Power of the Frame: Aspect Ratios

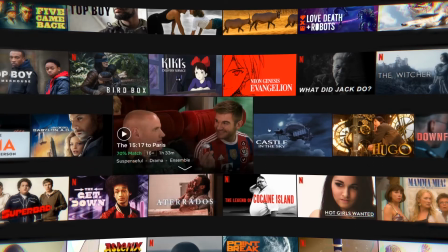A while ago, I was looking for a movie to watch on Netflix, and when I opened some, I noticed something.
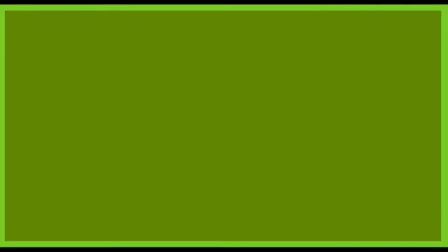One was shaped like this, another one looked like this, and a third one was shaped like this.
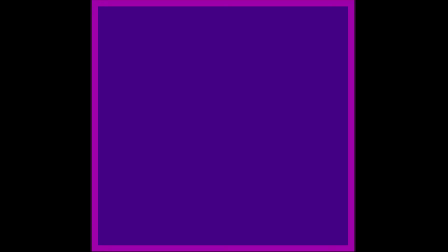So I wondered, why aren't they all shaped in the same way?
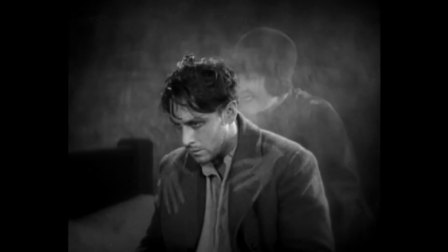When you see an old movie, most of the time this will be the aspect ratio, 1:137, also named the Academy ratio.
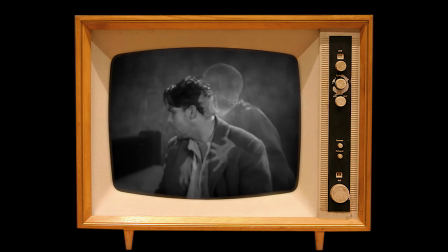When TV came along, they based the format of TV shows on what they knew, and so the TV standard became something similar, 1:133.
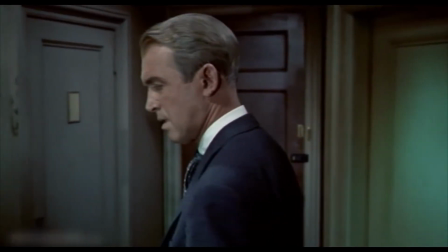As a reaction, the film industry started using an aspect ratio that was been around for a while but not frequently used.
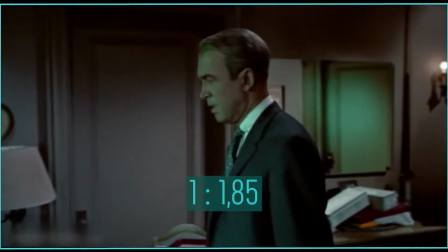The widescreen format, which could be 1:185 or 1:240.
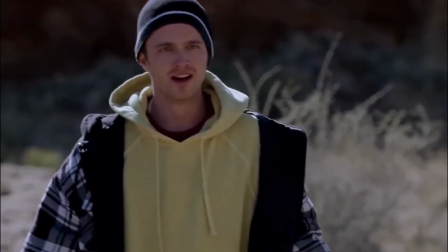It was not until the mid-2000s before widescreen also became a TV standard, using 1:177 or better known as 16:9.
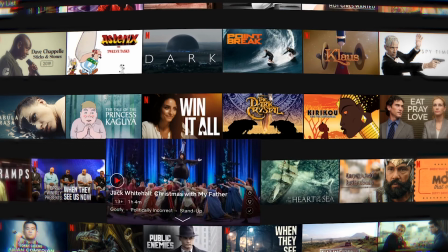This being said, why is it when I look for a film to watch in 2020, all these different formats open?
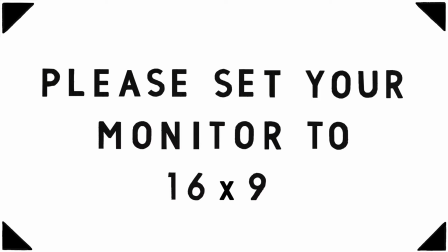One of the reasons is actually linked to this history lesson. The different formats remind us of different times.
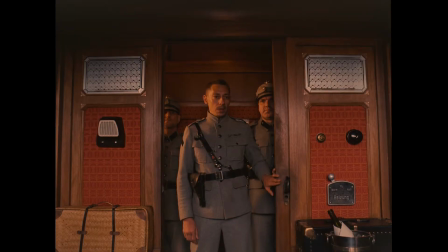For instance, in the Grand Budapest Hotel, the three timelines in the movie all have different aspect ratios.
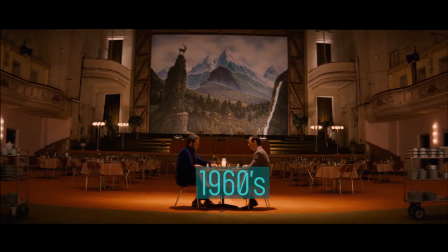The oldest one is set in the 1930s, one is set in the 1960s, and the third one in the 1980s.
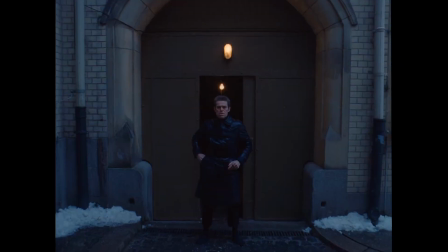Even if you don't consciously see it, you still pick this up and it helps to set the tone of the movie.
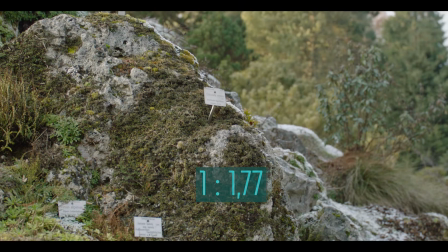In the same way, an aspect ratio of 1:135 is used to give a film a more cinematic feeling.
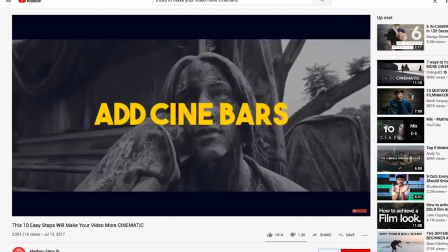It's not a coincidence that these bars are one of the most used tricks by video makers.
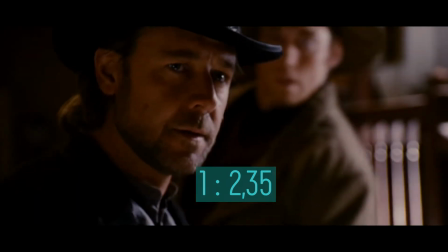But it goes beyond that. Action movies, westerns and superhero movies almost always use a 1:235 ratio.
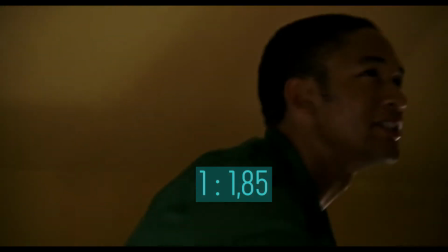But films that center around people's emotions almost never do.
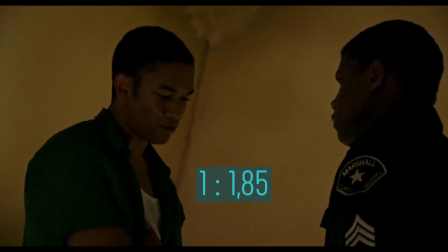It's because the 1:235 bars also create an emotional distance between us and the characters.
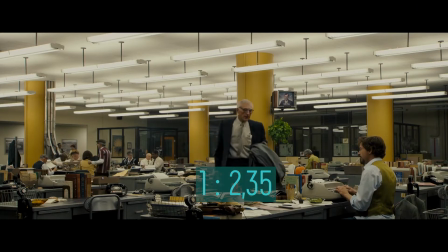A thriller like Zodiac, where the mystery and the plot are more important than the character development, uses 1:235.
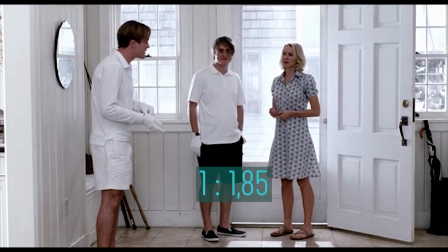A different kind of thriller, like Funny Games, that centers around human relations and that wants us to connect with the victims, uses 1:85.
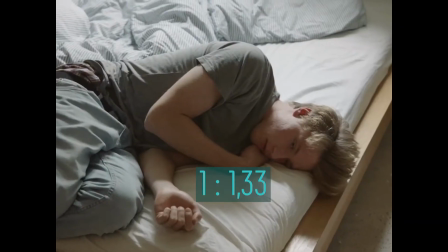The purpose of the film defines what aspect ratio is used. Like the old 1:133 ratio, which is excellent for personal dramas.
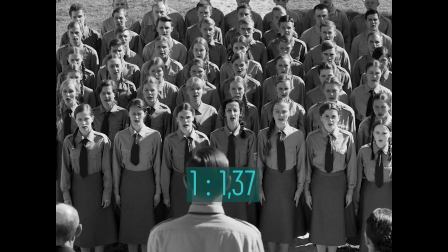The box feeling enhances the mental discomfort of characters. For example, in the movie Cold War, it reflects the difficult relationship between the two main characters.
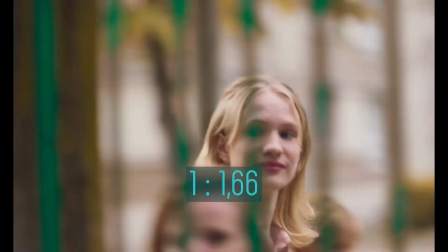In Girl is the limits of a trans boy that wants to be a girl.
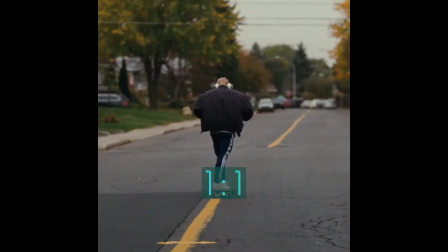The film Mommy is about a troubled teenager, and the director uses the square format to isolate his characters,
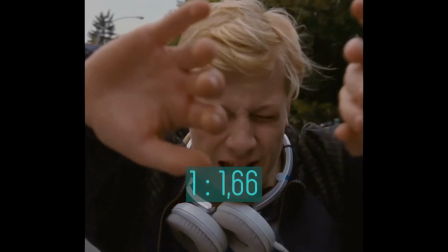except in a few moments of hope where the square is widened.
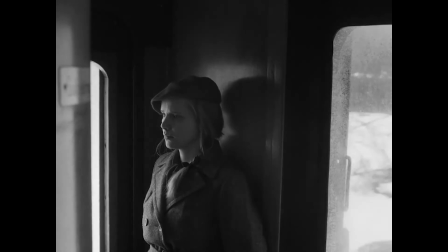Another effect is that the composition of the shot changes, and thus also what we see as a viewer.
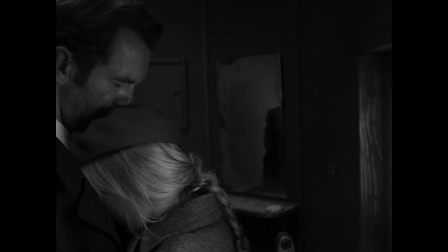The director of Cold War said it like this. Although it's square, this format, you can create a world behind, so in this film especially we composed in depth, so there's kind of layers and layers of stuff that happens behind the heroes.
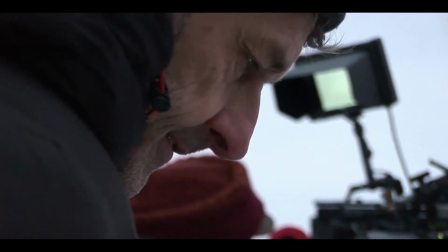I like to guide where the viewer is looking and to work by suggestion, so not to show everything, but to kind of hint at things that are happening out of shot.
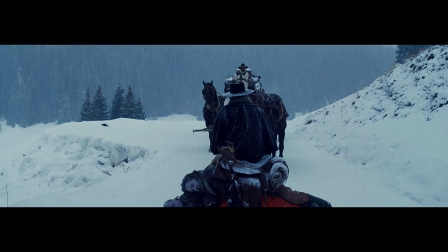The opposite of this we see in Hateful Eight, where Tarantino uses an aspect ratio of 1:276 to create that typical Western feeling. The format of 70mm lends itself to this Western landscape, the size of the frame, the width of the frame. It did take a minute to get a little bit used to the width of what this could see.
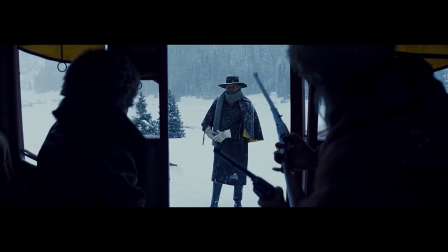But within that, it's just special. You can see a lot more than you're used to.
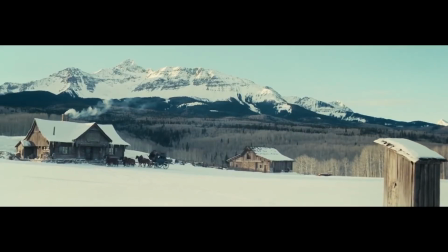It's also very powerful to see something that big and how much detail you get. You just wouldn't think you'd be able to be in something like that again.
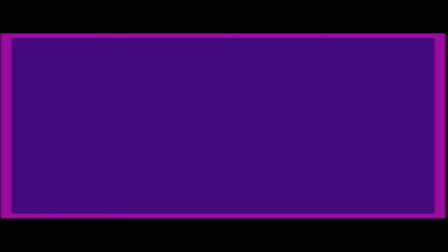So the aspect ratio used depends on what the director wants us to see and what he or she wants us to feel.
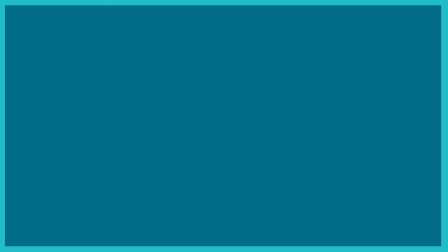Regarding that, I sometimes wonder if a movie made the right choice regarding their aspect ratio.
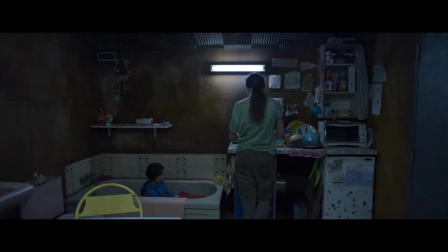For instance, in the movie Room, a girl and her son are forced to live in a tiny space.
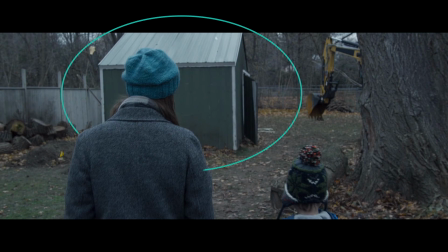The tiny space looks like this, so basically a shed in the garden.